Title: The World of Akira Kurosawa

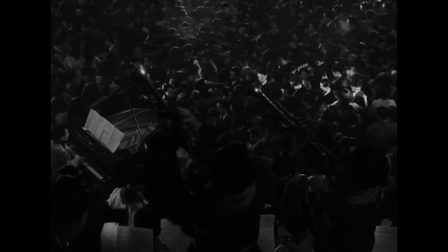17:05 In a film full of crowded shots, these close-ups tell the story of a man alone in his struggle,
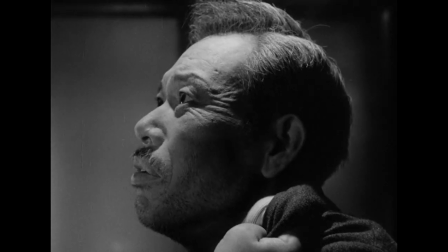17:11 a man determined to rise above this bureaucratic network and affect change in this system,
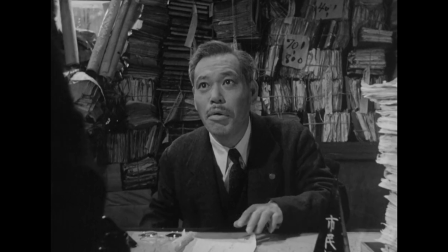17:17 motivated solely by his individual willpower. And so here, a close-up emphasizes the character's individuation from their social context.
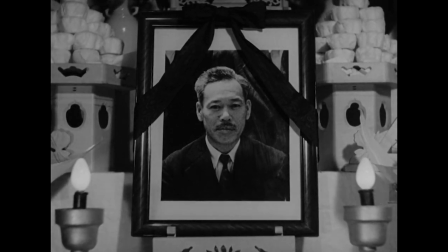17:25 However, two-thirds of the way through the film, Watanabe dies, and we witness the gathering of all the other characters at his wake.
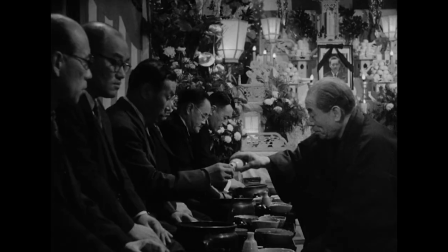17:33 The composition and blocking of this scene are reminiscent of a number of other films in which Kurosawa portrays formal arrangements,
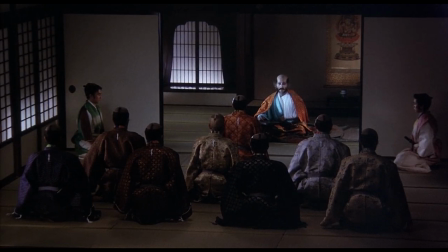17:41 such as a meeting between a feudal lord and his retainers, or the dynamic between a teacher and his students.
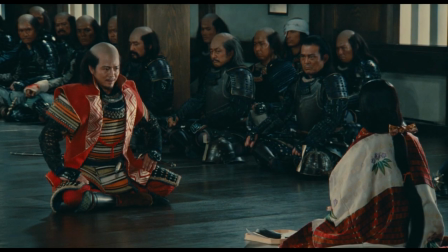17:47 We could perhaps describe this compositional style as isometric, in how it projects elements onto the filmic space,
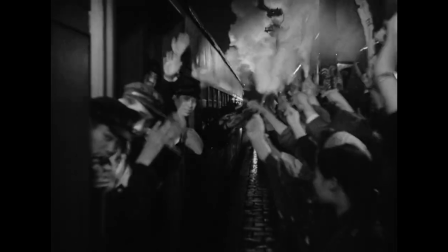17:53 as opposed to organizing the elements of the image into depth, as you would with a more classical perspective.
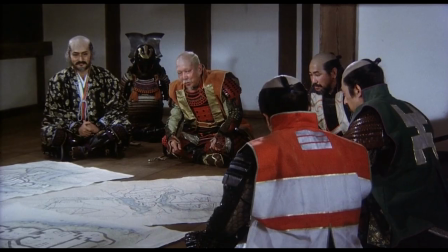17:59 This visual strategy serves to activate the viewer's gaze, forcing our eyes to zigzag across the surface of the image.
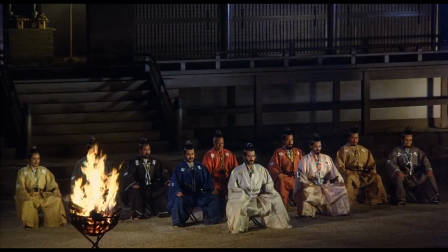18:06 We partake in the composition of these dynamics. In these scenes, characters are distributed across the image in layers.
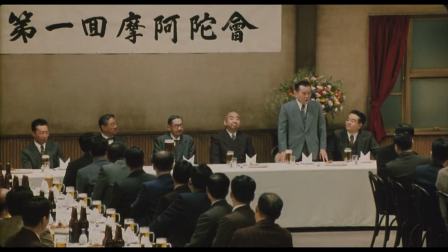18:13 They become atoms whose positions can be rearranged with respect to one another according to the principles of social hierarchical relations.
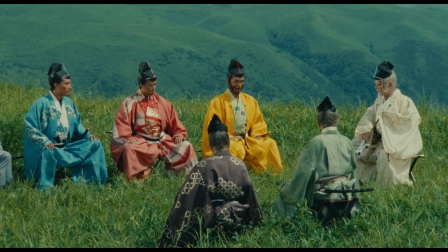18:22 Thus, this isometric projection highlights particular social and political configurations.
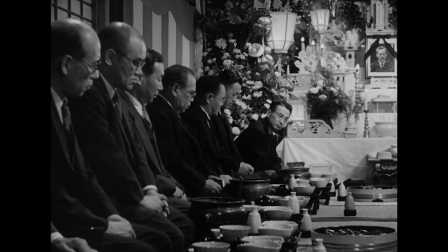18:28 After Watanabe's death, his world, his bureaucratic environment, in short, the system he was a part of, attempts to diminish his individual achievements.
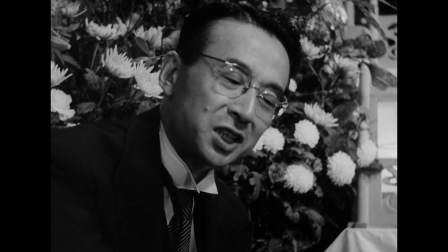18:37 We watch as the other officials self-servingly aggrandize themselves and their role in the development of this project.
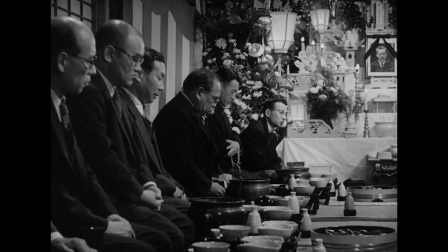18:44 The argument is made that, after all, this project could not have come to fruition without the participation of other departments,
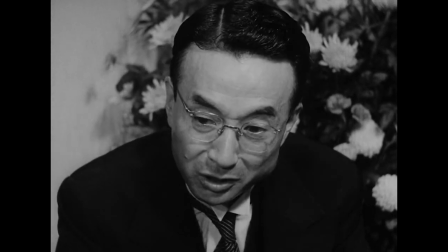18:51 and in fact, it was never Watanabe's responsibility to begin with.
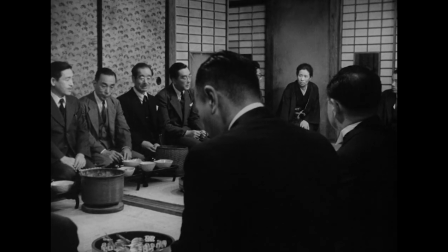18:55 But all of this is interrupted by the arrival of the townsfolk, who have actually been affected by Watanabe's actions.
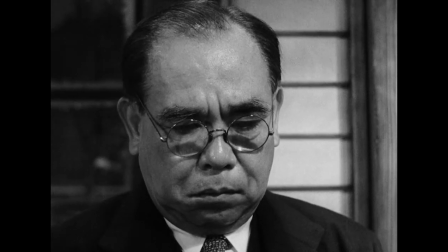19:01 We cut rapidly back and forth between the faces of the shamed officials who previously espoused their own importance and value,
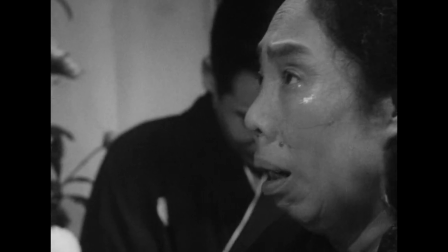19:09 and the faces of the weeping women, who are a living testament to Watanabe's importance,
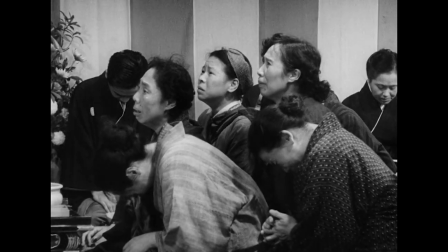19:14 his legacy. While others may attempt to diminish his achievements or disperse responsibility
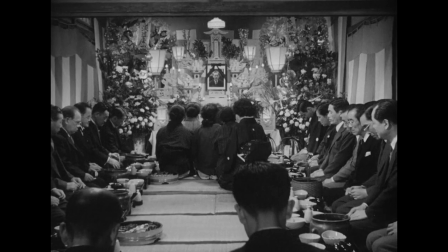19:20 across the different branches of the system that would not have taken action without Watanabe,
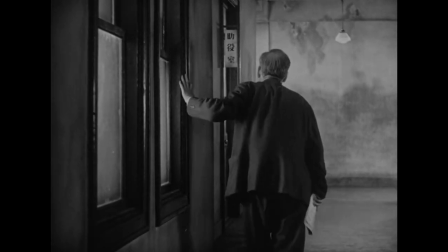19:25 in the end, Watanabe made the conscious decision to contribute to this change in the world,
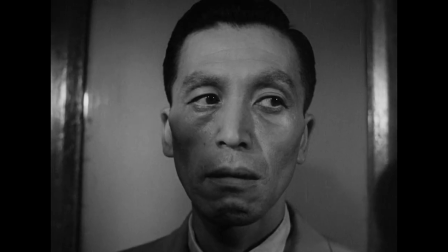19:30 and he will be remembered for it. This world will remember his deeds.
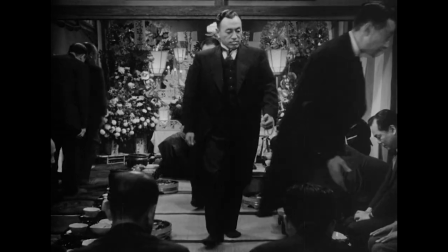19:35 After the departure of the higher-ups, the sequence then transforms into a kind of polemic narrative, which is in some ways reminiscent of the debate surrounding truth in Rashomon.
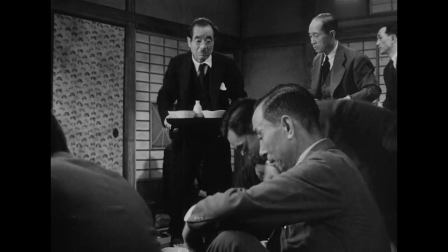19:44 The remaining colleagues sit around, eating, drinking, and continue their examination of Watanabe's strange behaviour and possible motivations.
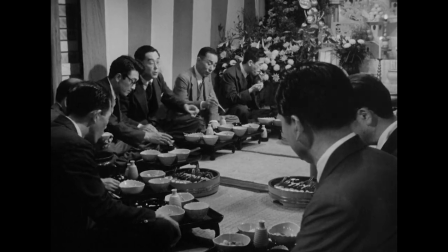19:52 At first, the scene maintains the same visual structure as before, with all the colleagues neatly arranged in rows facing one another.
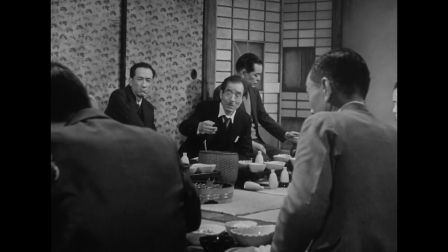19:59 But once the characters begin to openly discuss and understand the broken nature of their system,
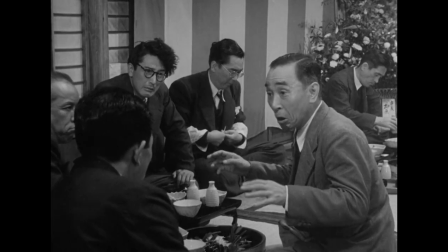20:05 and realise what it took for Watanabe to finally take action, Kurosawa removes them from their formal placement.
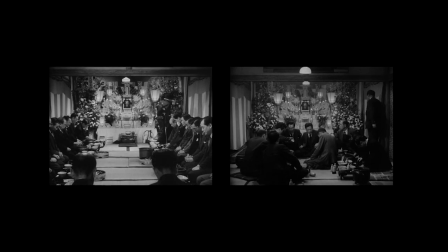20:11 They disperse themselves, taking new positions in the scene, disrupting the conformity, conveying a shift in their modes of thought.
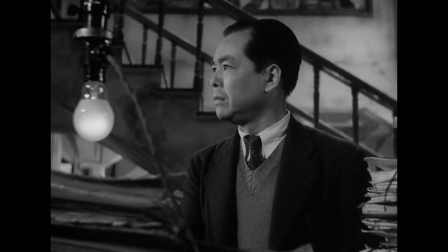20:18 However, the next day at work, nothing has changed. One man stands up, realising what's happening, but he soon sits back down,
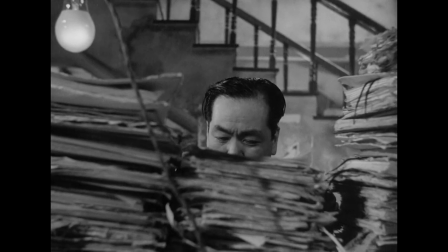20:26 Kurosawa's camera hiding his face behind the ever-growing pile of paperwork, the bureaucracy that eats up his individuality and willpower.
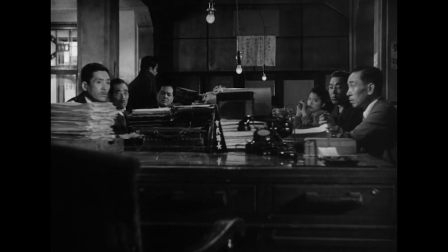20:34 The drunken revolt from the night before was simply talk, a fleeting moment of hope that is quickly crushed by the weight of this system.
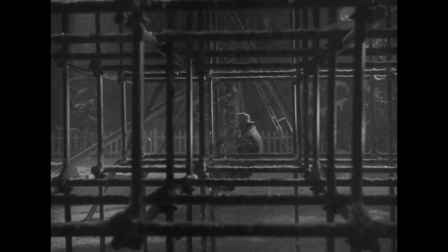20:43 In the last flashback shown in the film, our last glimpse of Watanabe's final moments, he is seen on a swing in the park he helped build.
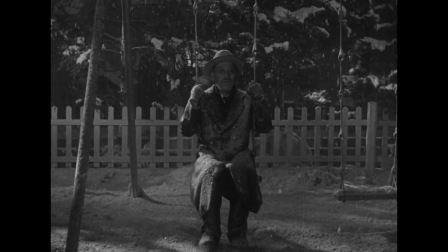20:51 He sings a song. Here, for the last time, we see Watanabe framed within a structure.
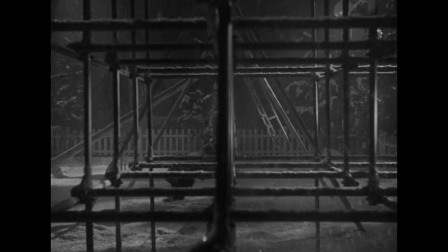20:57 He is enframed or enshrined in his own creation, his legacy.
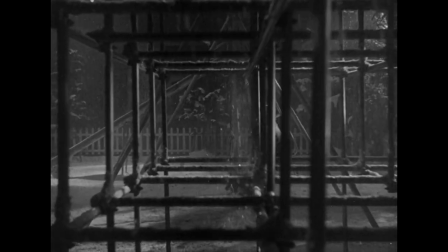21:02 At the end of a life almost wasted, Watanabe returns to childhood.
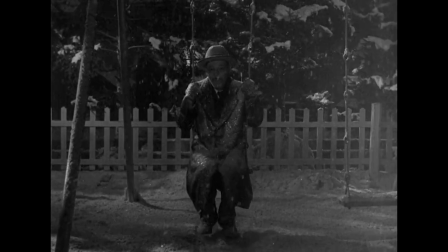21:07 The end circles back to the beginning, revealing the true purpose of his actions.